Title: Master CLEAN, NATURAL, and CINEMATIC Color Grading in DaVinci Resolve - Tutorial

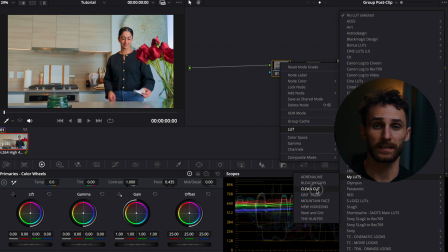So I'm going to use my LUT titled Clean Cut. Again, you can use whatever LUTs that you already have.
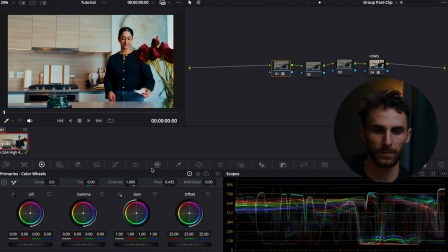You can create your own look. It's totally up to you. But for this instance, I wanted to speed it up. I'm using my LUT.
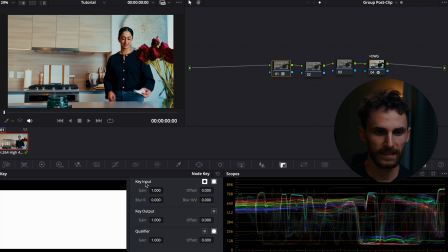So I'm going to go to the key and I'm going to decrease the key output gain by a decent amount.
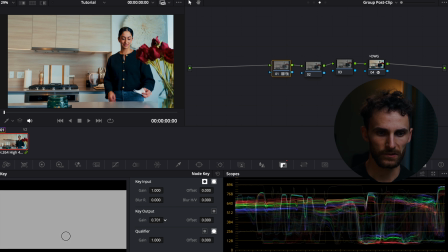So let's bring this down. It's just a little too punchy for my liking. Let's leave it at that. So that just adds a decent amount of contrast. It also adds a little bit of split toning to the image, which kind of creates that dimensionality that we're looking for.
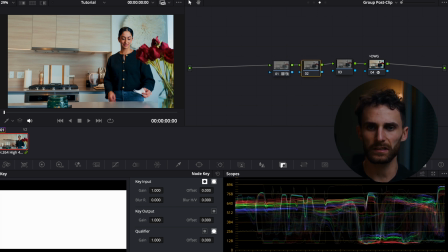So moving on to the next node, what I'm going to do is I'm just going to quickly apply a simple glow effect. So let's just search up our glow effect. Let's drag and drop it there.
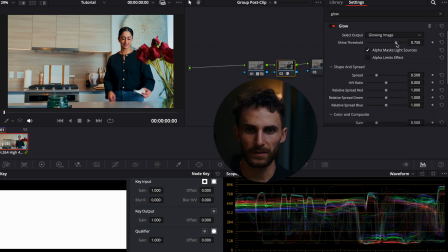And I'm going to decrease the
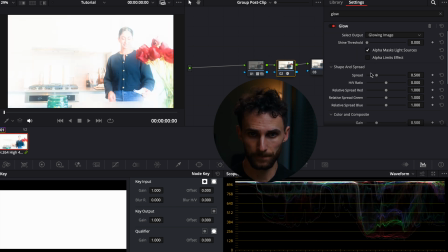I'm going to decrease the shine threshold all the way. I'm going to decrease the spread all the way. And then to the composite type, I'm going to go soft light.
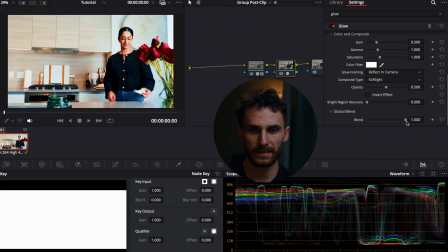And with the global blend, I want to bring this down to,
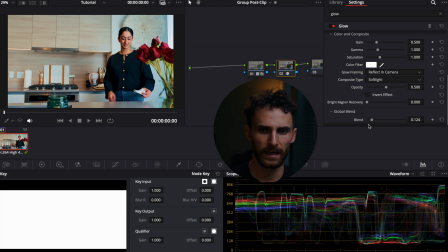let's see, I think about 0.124 there. So as you can see before and after, it just adds a little pop to the image, to the brighter areas of our image.
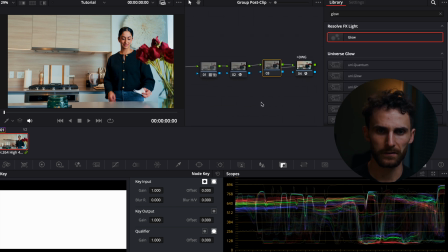So moving on to our final node here in the group post clip. With this node, what I want to do is I want to add a little bit more split toning to the image. Like I said, this is where you add a little bit more cool
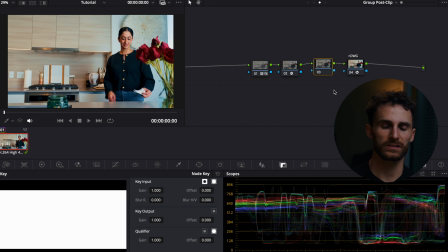tones to your shadows and a little bit more warm tones to your highlights, just to add that separation to your image, make it have a little bit more dimensionality. So we're just gonna go to our custom curves tab here.
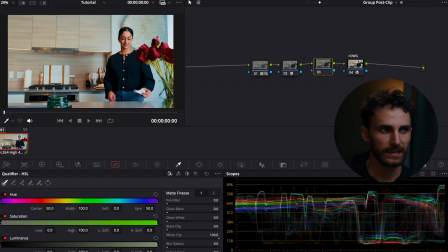I'm just gonna expand it to
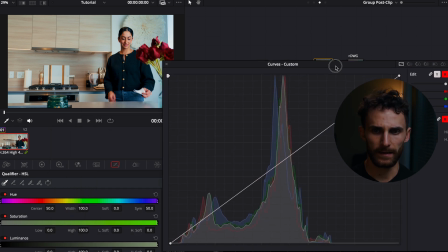make it a little bigger. Let's drag it back here. And for this, what I wanna do is I wanna unlink all of my curves. And we're gonna put an initial anchor point right about here
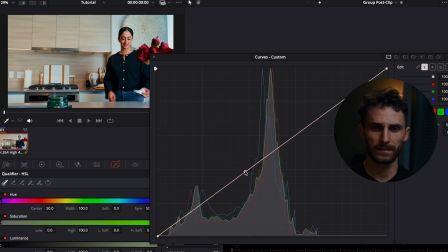for our neutral tones. We wanna preserve the neutral tones with the split tone. We don't want it affecting our skin tones. So let's put an anchor point here, and you can just hold option and click wherever you want on the curve, and it'll basically anchor itself to the curve, to the line.
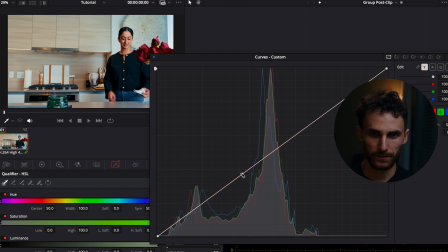So let's start with our shadows. Let's go to our blue curve.
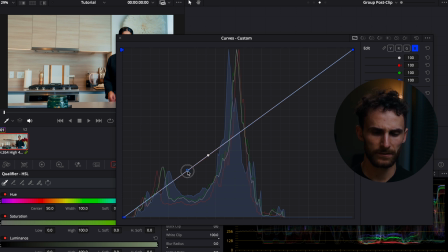Let's add a control point here just to anchor it again, prevent it from going into our neutrals. And then let's grab another control point here and just push it up a little bit.
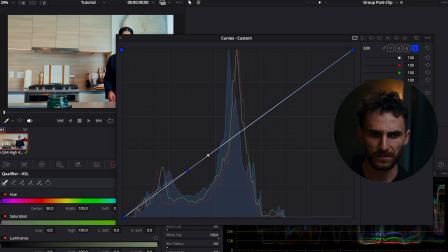I'm just gonna do it subtle for now. So let's leave it at that. Then what I'm gonna do is I'm gonna go to the green curve. Again, I'm gonna do a control point here, and I'm gonna push it up just a little bit less than
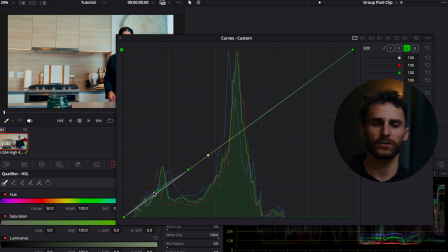the blue curve, just to kind of create that cyan look in our shadows. So next, we wanna add some warmth to our highlights. So let's hop on over to our red curve, and let's put an anchor point up here.
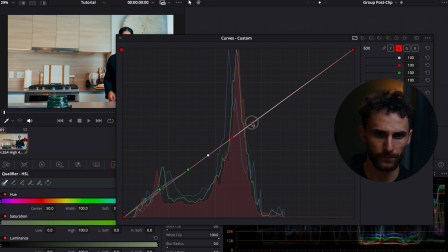And I just want a tiny bit of warmth. A little bit goes a long way. Let's just bring it up a little bit more. And then let's also add a little bit of green to make it more on the yellow side rather than just red.
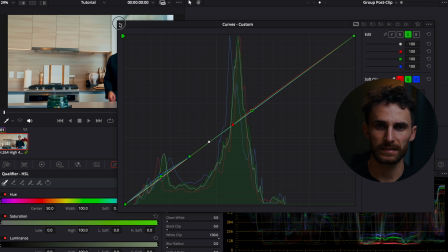I'm just gonna leave it at that. Again, this is one of those things that you can adjust as much as you want to get the desired look that you're wanting to achieve.
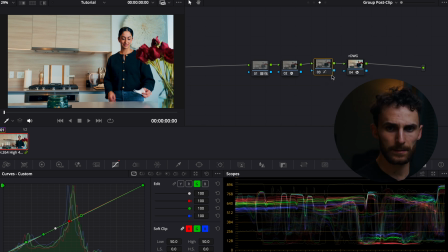But for this instance, let's leave it at that. So let's label our nodes. So I'm just gonna label this one as our split. So that's our split tone. This one's gonna be our glow. And this one is gonna be our look.